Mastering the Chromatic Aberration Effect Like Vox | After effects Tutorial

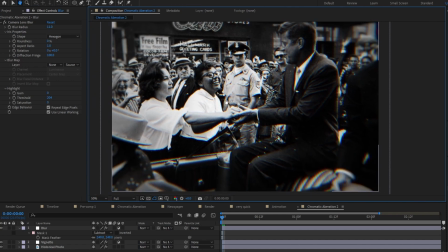(10:41)
I might also increase this maybe to something like 11. See how that's looking. And now you've just got a very high quality photo.
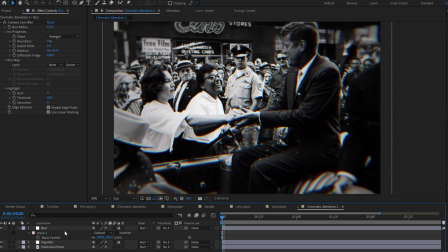(10:51)
Another thing I did in the intro was actually with this optic compensation. i think i was scaling into the image as well as changing this optic conversation at the same time so i'll show you how to do that real quick all
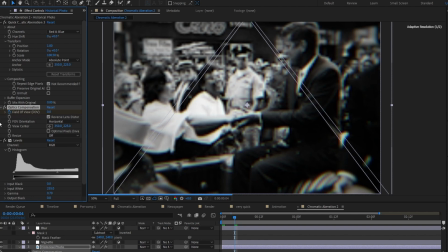(11:11)
right so we want to keyframe this probably just to come down to zero all right i think we actually started inside the image so
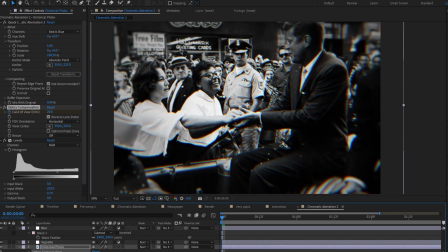(11:20)
let's just come in here a little bit and then let's set all of these to ets so
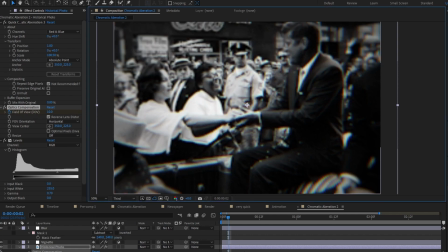(11:27)
i'm going to bring this quality down just a little bit a good thing when you have a lot of effects on your lows if if you uh having lag with it you can come to the preview over here and just put it on something like two or even one would be good for this so i'm going to bring these way out just so we can see the effect
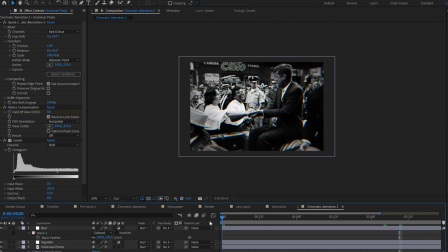(11:51)
and you can see it's just it's just a very interesting effect it kind of brings some life to the image as we like instead of just looking at a still image we're kind of like zooming in and it kind of feels like you're looking at it kind of through a magnifying glass.
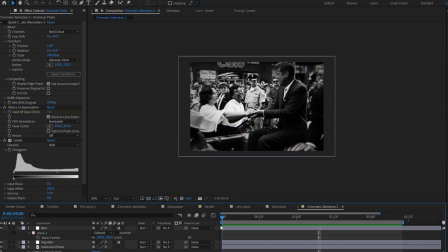(12:06)
I'm just going to set this back to 1 and let it render out. So I turned off the chromatic aberration just so it would render a little bit faster. I'm actually going to come in here and change these keyframes to start a little just slow down towards the end so as we kind of get out of it. And we'll see how that looks.
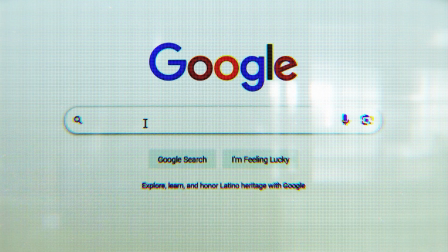(12:26)
another thing chromatic aberration is really good for is simulating pixels on screens so you can see and this here I use the
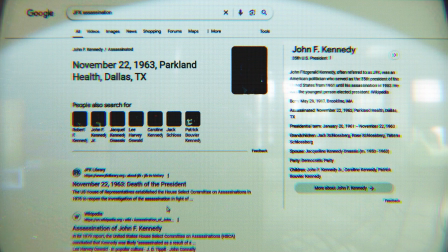(12:33)
chromatic aberration a little bit down here I just all over the screen to have kind of that pixel effect and really sell this effect if you want to learn how to
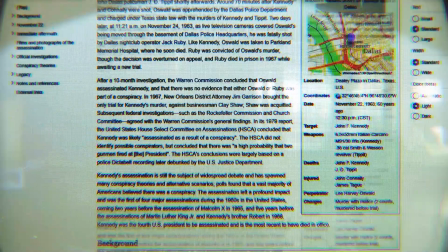(12:41)
do this effect you can click here I have a tutorial on that as well